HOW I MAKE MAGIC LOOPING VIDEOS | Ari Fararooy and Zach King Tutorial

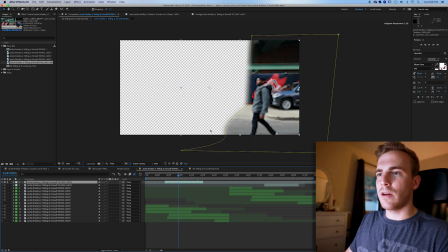[4:06]
The mask does slightly move to account for some shadows on the ground as he walks, but again, not too many shadows because of the cloud cover.
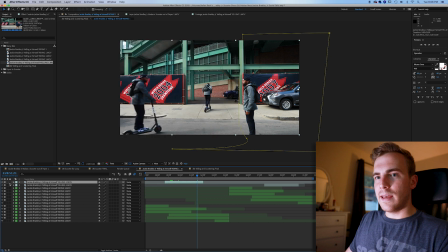[4:14]
Our next shot that we've got underneath is, my apologies,
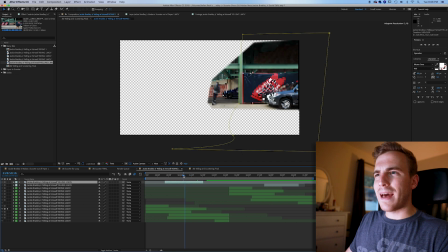[4:20]
just a moving mask here with Jackie Bradley Jr. in the background. So obviously we've got the shot of him yelling over the top here, but behind it we've got this shot, which is masking along as he goes.
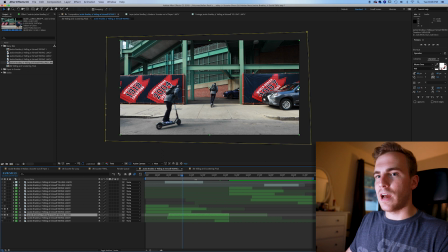[4:33]
And finally we've got a shot below it, which is the outside shot. And you can see this one by itself is underneath, so it's just a full shot with no masking.
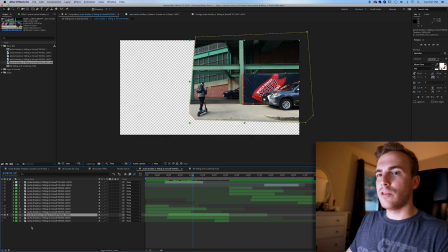[4:42]
And then we mask once another Jackie Bradley Jr. appears behind, if that makes sense.
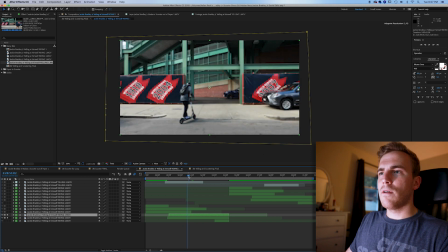[4:47]
So we've got a full frame, followed by the mask that he appears behind.
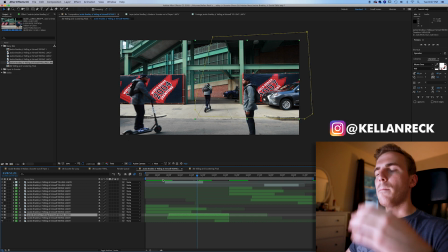[4:52]
So you can see that it's just really a looping motion where we're slowly adding one behind the other,
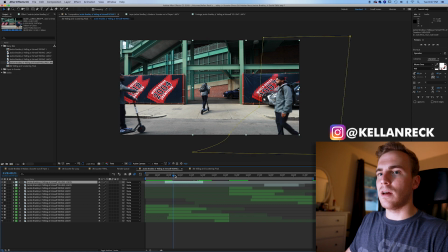[4:57]
adding one behind the other, and on top we've got him coming in to yell at himself. And this is, again, just a pretty easy mask.
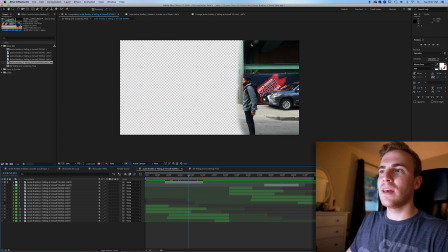[5:05]
He's able to yell at himself, they never cross paths, and you just have a nice mask there.
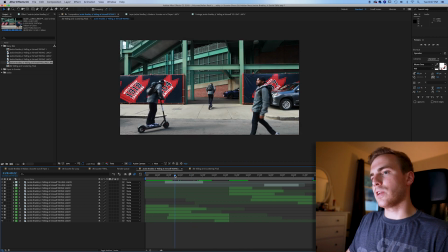[5:10]
Now, some of the keys to this particular shot is that we want to have a smooth loop. Well, because of the way that he steps in a frame and steps off, this part on the right here wasn't ever going to be able to loop. I had to make it disappear, and we used the camera to make that happen. You can see there's another version of him over here where he puts his hands up.
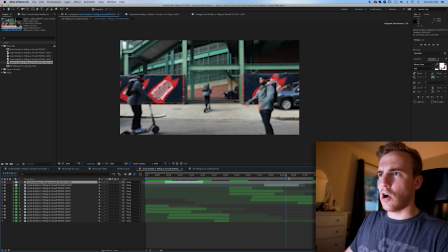[5:29]
He cuts on and off here as well. So the left side here, we were able to make loop because we have him coming from off-screen left to off-screen right. So we can do the full loop. So basically I had to make sure that the first frame of him here was the same as our last frame here.
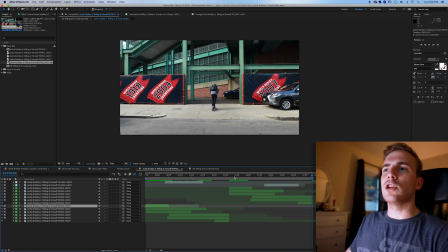[5:46]
And you can see that's exactly what happened. So anytime you're doing a loop, you need to make sure the first frame you're using is exactly the same as your last frame. And what I'll usually do is, if we have our first frame starting here, I just duplicate this clip, bring it behind our last frame, and drag it out so that the beginning is there,
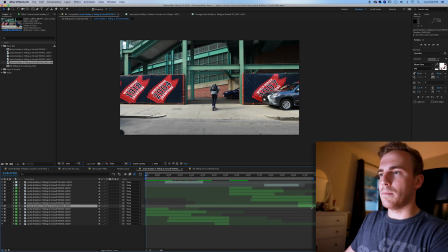[6:03]
which is exactly what I did here. It might be a little confusing to explain, but really the key is making sure your last frame is the same as your first, so when it plays back on Instagram or Twitter, it's seamlessly looping back around. So once you have everything masked out, and I know this is a quick overview, but I want you to just understand what is going on here.
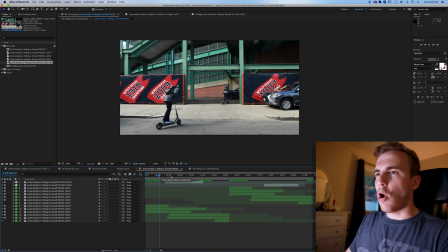[6:21]
It's all just masks and layering of clips. Once you have this all masked out, I bring it into a new composition. So I bring this entire thing, the yelling at himself comp, into a new composition that I call final.
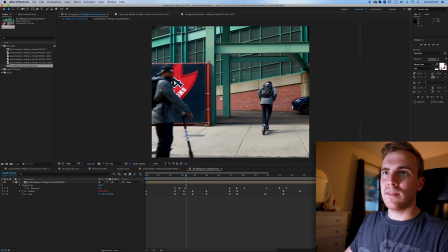[6:37]
And this, I frame the size that I'm going to want for the internet. So in this case, I did a composition that was 1800 by 1500.
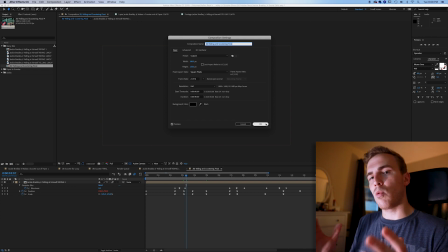[6:45]
So it was a little bit more square for Instagram.
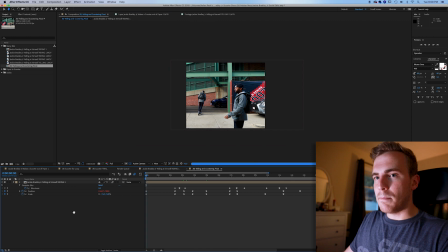[6:48]
And then all I'm doing is using a position and scale keyframe to make an artificial camera. I'm also using a blur, but we'll get to that in a moment. So you can see, as we ride along, you can see that we're actually keyframing. So we're just having the camera go from left to right. It's punching in on the scale when certain things happen.
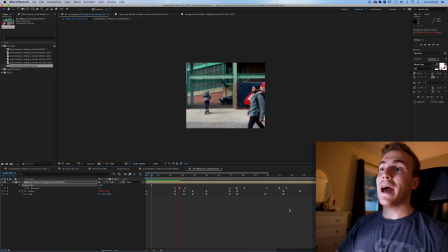[7:08]
It pulls back when other things happen. So what I had to do here, because we know that he's going to disappear in a minute, I had to make sure that we quickly panned left so that we got him off frame when he disappears. You see what's actually happening in the frame. This can help you cover up shadows and bad masks too. We swing back right when we know he's going to appear again and throw his hands up.
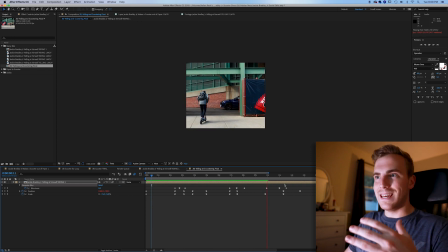[7:27]
And then we swing back to our initial keyframe where the initial action was starting, so we get that seamless loop. Because remember, we had the looping motion, but now we need our artificial camera to loop as well.
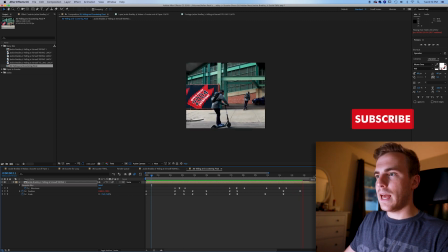[7:41]
So you can see that that happens, and it just starts fresh again on the loop. Now, how do I do that fresh loop? I need to make sure that my keyframes that start this for my position and scale are the same that end it. Now, there is one trick that I use on the position that makes this all work really well.
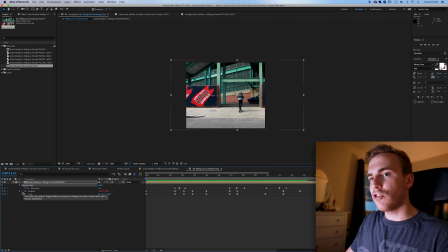[7:58]
If you hold down Option and click on the little stopwatch here for position, I do something that is called a wiggle
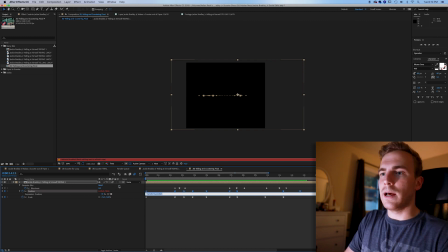[8:06]
animation, or a wiggle notation here.